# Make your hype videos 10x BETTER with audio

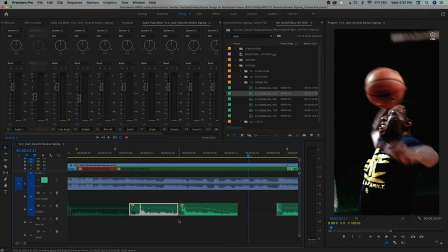[12:24]
So I'm gonna start adding the dribble effects, and I'm gonna make sure that whenever a dribble effect doesn't have another sound effect following right behind it that I faded out.
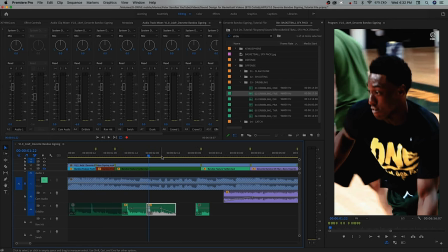[12:33]
So here, the sound continued through into this next effect, so I didn't add any fade effects. But here, there's no audio on this layer after this dribble effect, so I've just done a slow fade out so that it's not so sudden when that dribble effect and the ambience around it goes away.
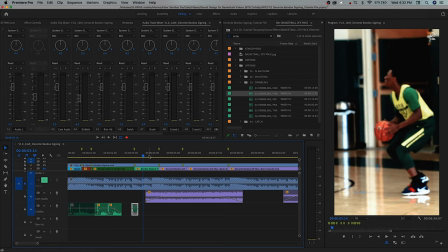[12:48]
So we'll continue through. We're ignoring all audio except for dribbles.
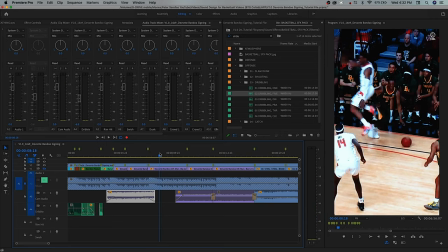[12:57]
There's a dribble. The ball hits the ground there. So we'll bring this over.
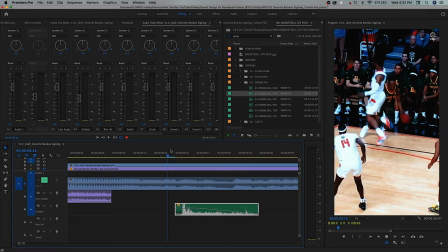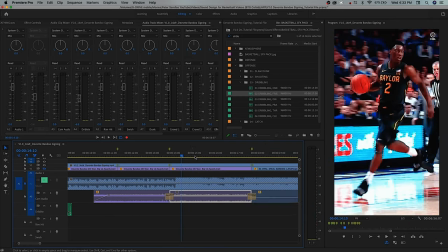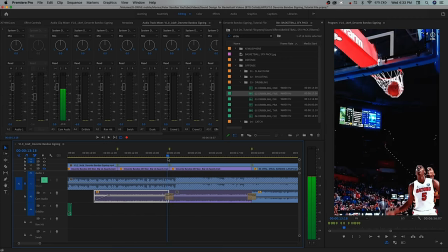[13:21]
Here, like you technically don't see the dribble, but when you play this back quickly, like you can see that the person did a dribble, even though we're technically starting one frame after this dribble would have happened.
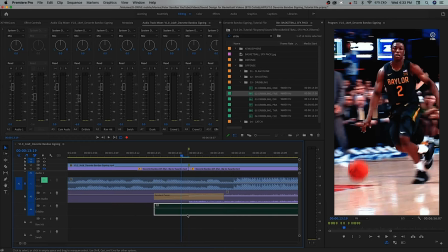[13:35]
So we're still gonna add the sound effect where the dribble would have happened. So if this clip starts right there, the dribble would have happened one frame prior, which is right here.
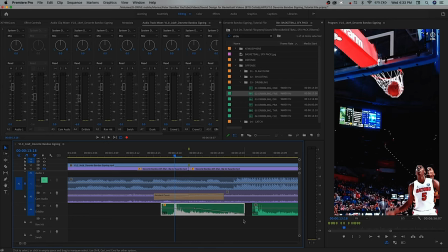[13:45]
So we add a dribble sound effect there because even though it's not on the frame, the audience will register that a dribble happened and they're gonna wanna hear that.
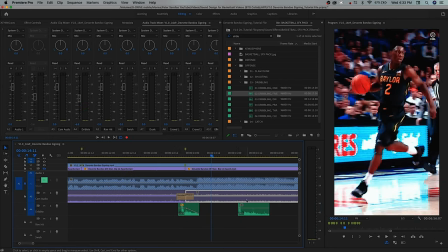[13:53]
So there's that dribble.
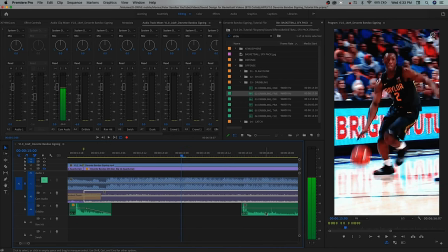[13:58]
And there's another one. Also, if you have a clip selected and you hold command and the left and right arrows, you can bump it backwards or forwards a frame, which is a nice way to move clips around without touching the mouse. So here I need to bump this one back. I'll just hold command and click the left arrow and bump it back one. And there's that dribble.
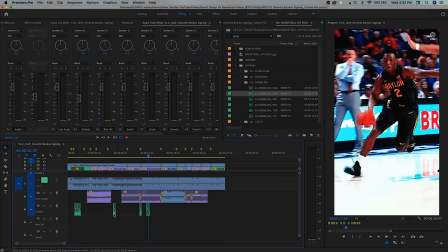[14:19]
Let's grab this and just hold option and drag.
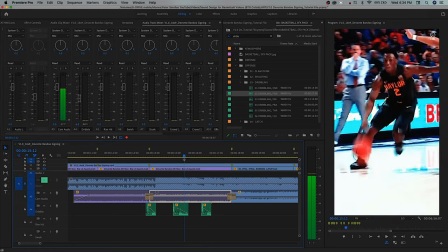There's another dribble. This one can go right there.
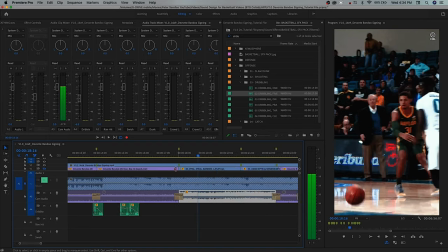[14:42]
Now this isn't technically a dribble, but the ball does bounce on the ground and it'll make the same sound as a dribble if the person just had it. So I'm just gonna put a dribble sound effect there and it should have the same effect. Yeah, that makes sense. And out here when the ball hits the backboard,
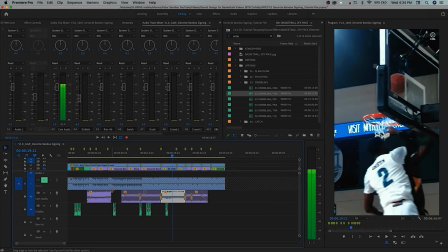[14:59]
That's also going to sound very similar to a dribble, but it's not being, the ball's not being thrown into the backboard with as much force as someone would put a dribble down with. So I'm just going to turn the level on the dribble effect down, but still use a dribble sound effect to show the ball hitting the backboard.
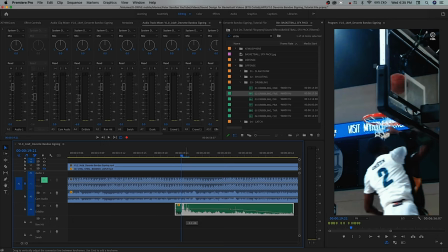[15:13]
So I'm going to just bring this down a little and let's see what this sounds like. This still might be a little bit loud.
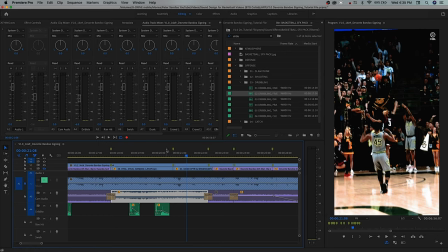[15:23]
That's pretty good. Just a small tap. Do we have any more dribbles in this video?
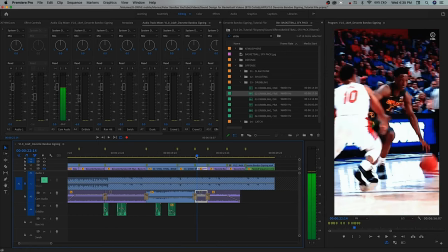[15:29]
Oh yeah, right there.
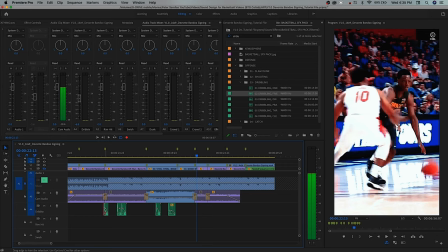[15:35]
There's a dribble, so let's grab a sound effect for that.
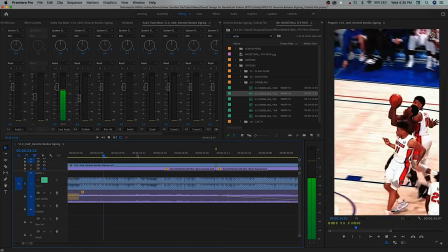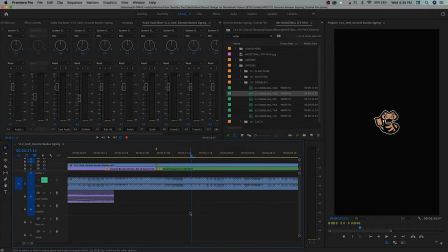[15:53]
Cool. So that's all our dribble sound effects. Now we're going to go to rim hits, and I like to do the rim hit sound effects and the swish sound effects together because they're both kind of part of the same action. Like someone shoots the ball and then the ball hits the rim and makes a swish when it goes in. So that I don't see a reason to go through the video twice and add both of those. I usually add them both at the same time. So let's search for rim hit.
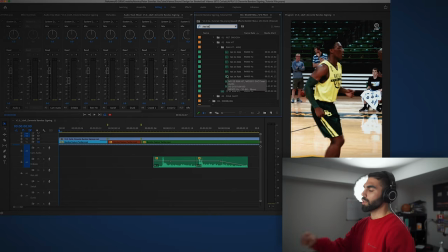[16:18]
And there's like these mixed effects, but I don't like them as much because I don't want to place an effect like the rim hit and the crowd reaction and all the background ambience all in the same effect, because then I don't have as much control over it.